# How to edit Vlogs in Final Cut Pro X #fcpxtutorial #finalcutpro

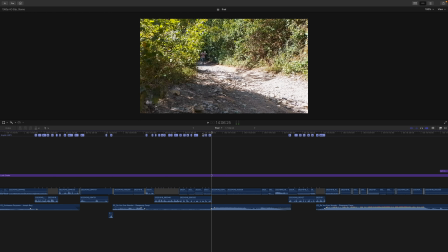(28:44) So yeah, the strangest part was that even through simple platform like YouTube, you can still
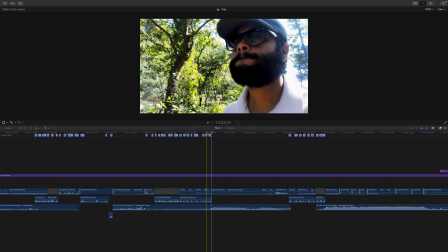(28:55) communicate with people with your stories and with your digital creation. So that is something really awesome for somebody who wants to stay simple, for a person like me,
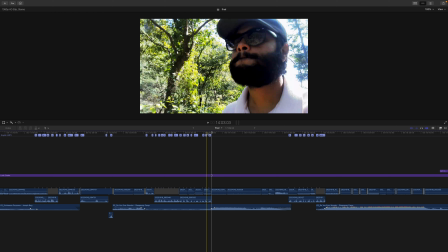(29:08) and still follow your passion of filmmaking rather than running to some
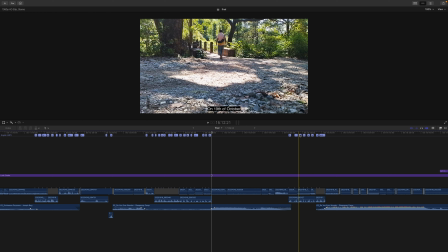(29:18) uh, big cities with big industries.
Yeah. So I reach a temple here,
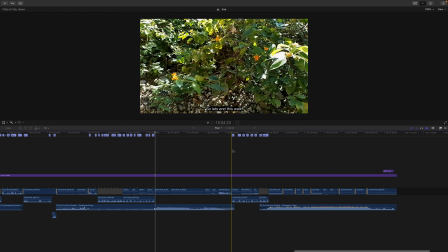(29:26)
and you can see I'm trying to end the video with my last talk.
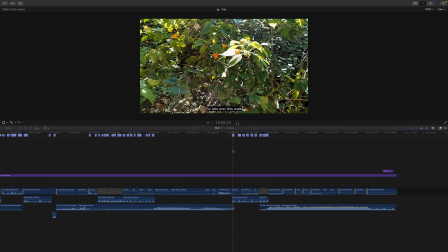(29:35) So let's end this walk
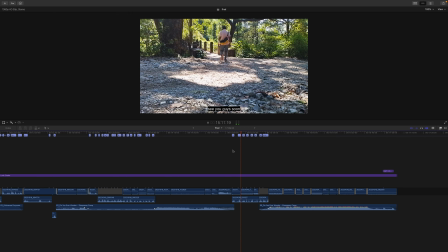(29:39) and see you guys soon on 19th of October. Let's see what more new things we can capture and keep you guys entertained.
So yeah, so I tried to bring some closure by this last talk.
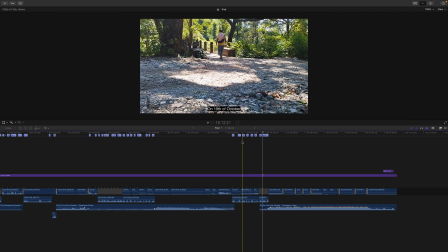(30:04)
Yeah, and I tried to finish the talk,
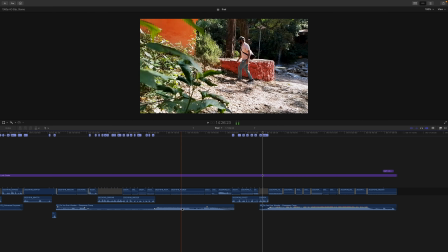(30:09)
and again the same music which is here, it continues,
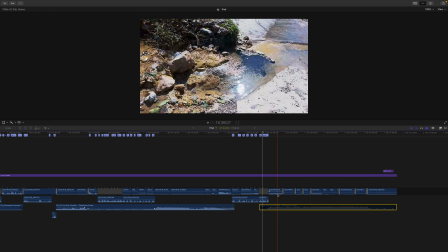(30:15)
and I kind of end it uh, with last few clips.
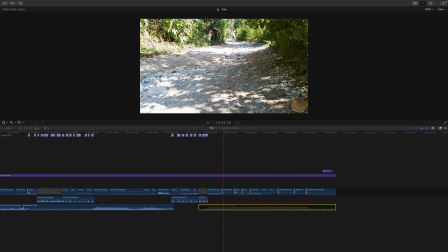(30:22)
So under these clips, there's a music that is running in background, which is
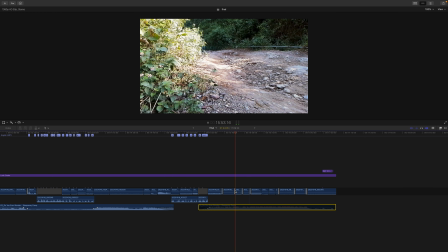(30:30)
adjusted towards the rhythm of the music. I'm trying to show that I'm walking backwards now, moving down,
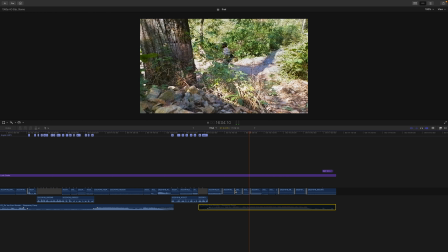(30:40)
you know, coming from another shots from another side.
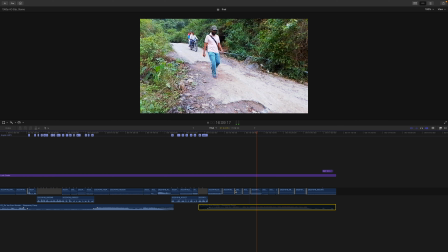(30:47)
So yeah,
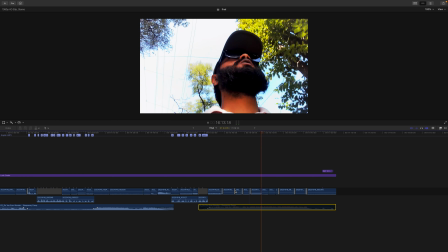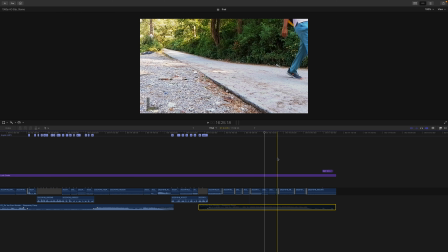(30:55)
so that's it, guys, and this is how I end it.
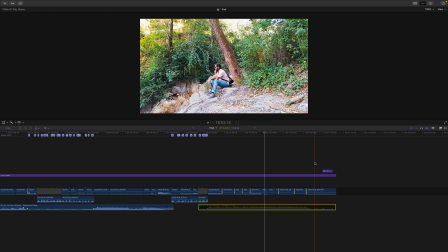(31:01)
I end my video with me sitting next to the stream and contemplating, after this challenge. And you can see I've added day 3 complete text on top of it, just to make it clear that this is the end of the video.
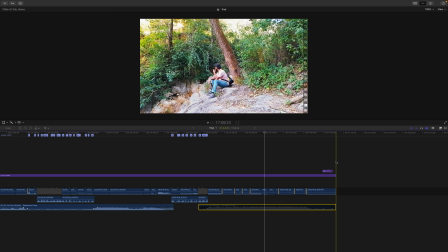(31:20)
So yeah, and the music fades out, and that's the end of the vlogging video.
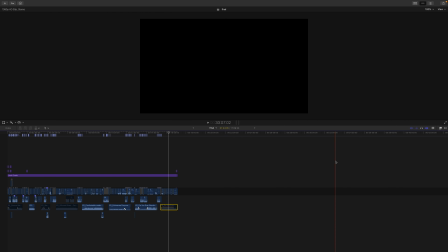(31:28)
So this is how the first day 3 video was for me,
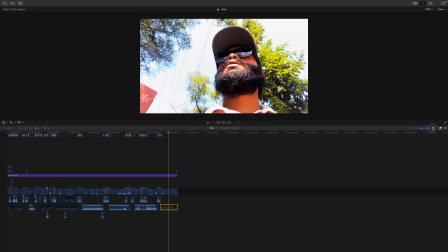(31:34)
um, of my vlogging. Uh, I hope
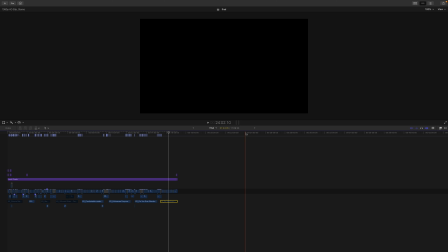(31:41)
it has given you some insights into the timeline, into the editing aspect of it. I will go more in detail. I have many more timelines to cover, where we can study what I have done as an editor.
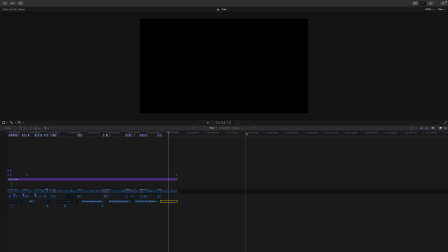(32:00)
And I'm a simple editor, not something very fancy editor. I play with cuts, so I don't play much with composition and After Effects and all graphics.
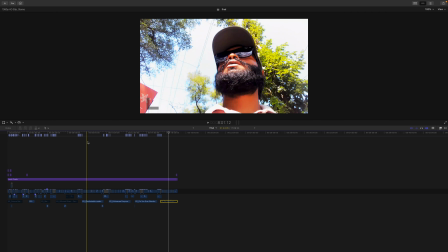(32:16)
So all my editing is very simple.
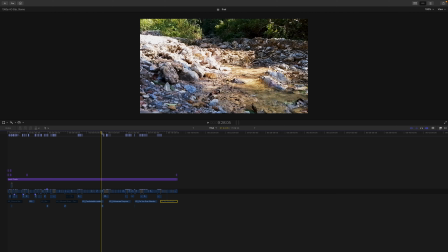(32:19)
Yeah, but I'm sure these simple edits can also help you in
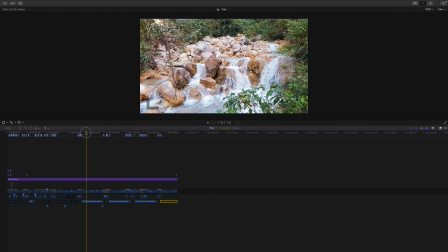(32:27)
making vlogs, and make a fortune out of it. Yeah, so you can always hire other editors for some animation, for some After Effects.
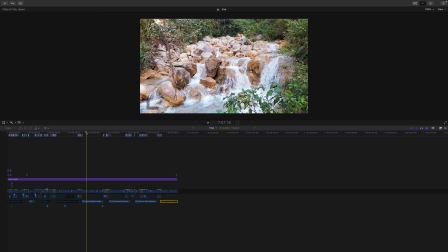(32:40)
Yeah, but this is if you're a single solo person, you can easily start creating whatever you want for YouTube.